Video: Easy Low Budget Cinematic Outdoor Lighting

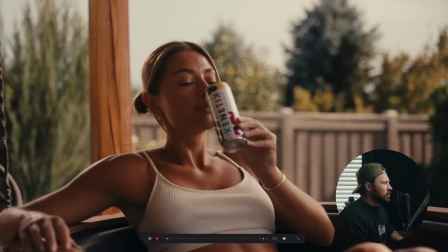Anyways, let me go to this shot just so you can see kind of a different angle of that.
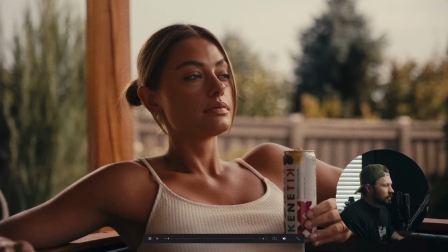But all the same thing. Like, it's all the same technique. We've got the 1200 doing all of this, and that, that edge on her there.
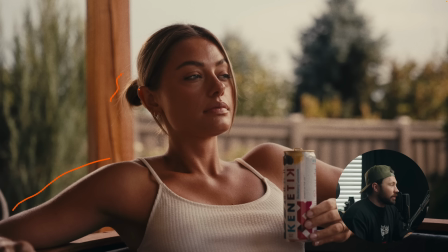And I did that because I wanted to just separate her a little bit from the background. And it doesn't look fake. Like you would still get that in real life, being in a under a porch, and that like the light would still do that. I just wanted to enhance that.
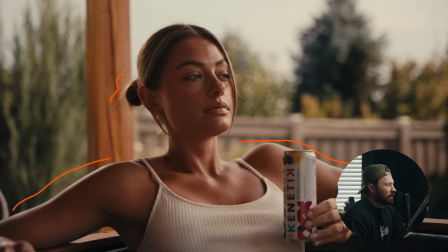And I'm pretty sure like that stuff there is probably, it might be from just the sky. I don't know. Honestly, I might be from the 1200, the bounce, the reflector. But again,
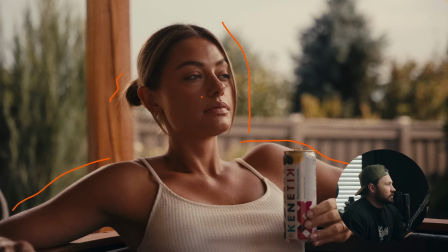5-in-1 diffusion, doing all that there, and it just created this really nice shape on her face. Now, the trick to all of this is to do
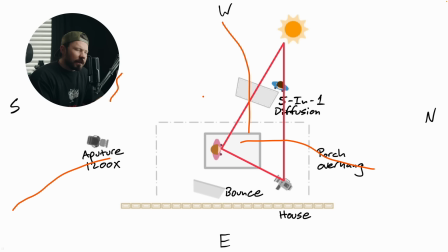I think some people have coined it as like the sun triangle or something like that.
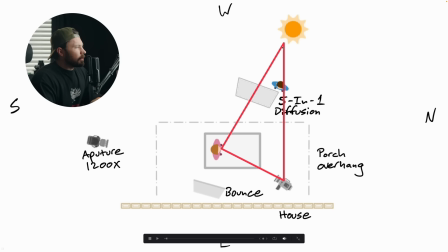But let me get rid of this. The key is to create like a triangle. So again, you're shooting on that the near side of the face in order to create that shape.
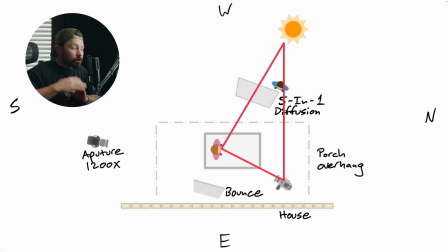Again, we're doing this. There's 1,000 ways to do this, but this is a simple, just like, boom, we can pop in, we can easily figure out what we want to do. And again, we don't have like all this gear. And so we're keeping it simple.
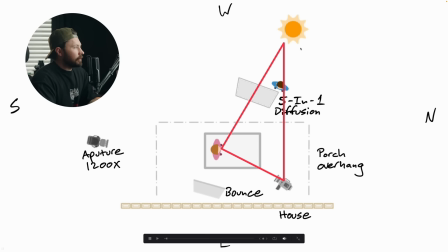And this is the way to do it. You have your sun here, and then your camera is going to be on that near side of the face. And so you're creating that triangle by having that sun on the far side of the face.
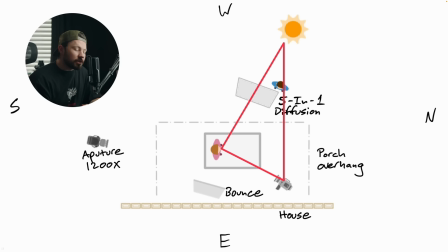And it's just about placement. Like I said, you have to fight for your image sometimes, and I've done this plenty of times. Like, I can just think of recently, I was on a shoot that we were standing in front of a garage, and I was like, if we can just like shimmy over here and then just angle it like a little bit more this way,
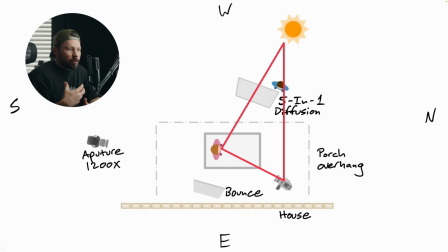we're going to get that shape. And we didn't need it to be like a specific background. I think the director had like an idea, but once we got there and I kind of explained to him why we needed to do it like this, he's like, oh, cool. Yeah, no, okay, let's do it. So just explain, push for it.
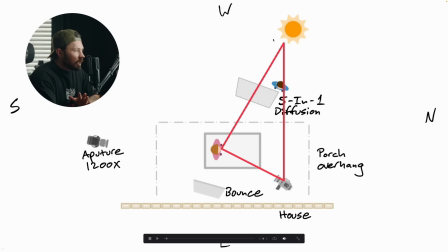And again, we had planned all of this for the time wise. And then once we got there, my buddy just asked me, he's like,
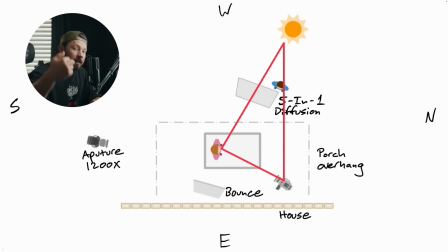do you want to shoot looking into the porch or out of the porch? And I was like, let me just, when we get there, I basically knew that I was going to want to shoot out of the porch because that would be on the near side, like I said, and the sun would be on the far side. But just in case, maybe you never know.
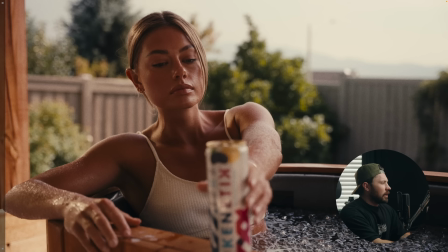And because of that, we got all of this. See, it like this is that we're creating layers now, as well as we've got all of this in the deep background, and that sun is backlighting those trees.
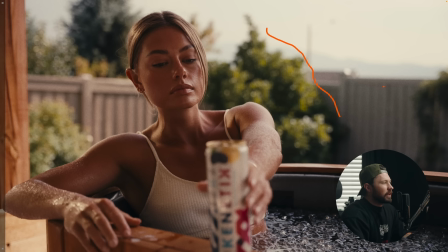So you're creating more shape. The fence, it's dark here and it's creating some shape on there. This is totally fine. Like, it's still on the far enough that you were getting shape on all of these different things.
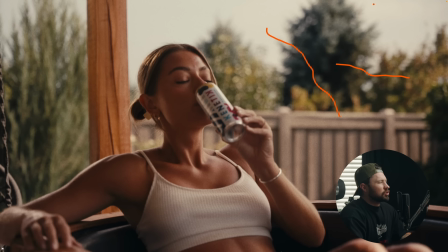Like, if we go to this clip as well, like these trees, all of that sun is like doing, things on that side. You can see, like, if the sun was a little bit lower, we would have gotten some more shadow on there, and that would have been cool, but no worries, whatever.
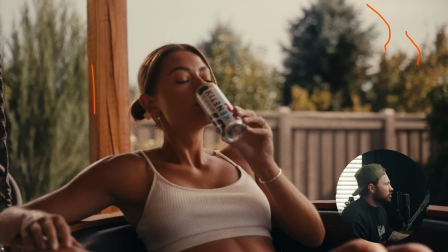On this pole, like, there's shape, there's shadow there. It's, lighter here. That's what I'm talking about. It's so easy and it's so simple. If we were on the other side, it would have looked like hot garbage, and we would have needed a bigger diffusion, I don't know.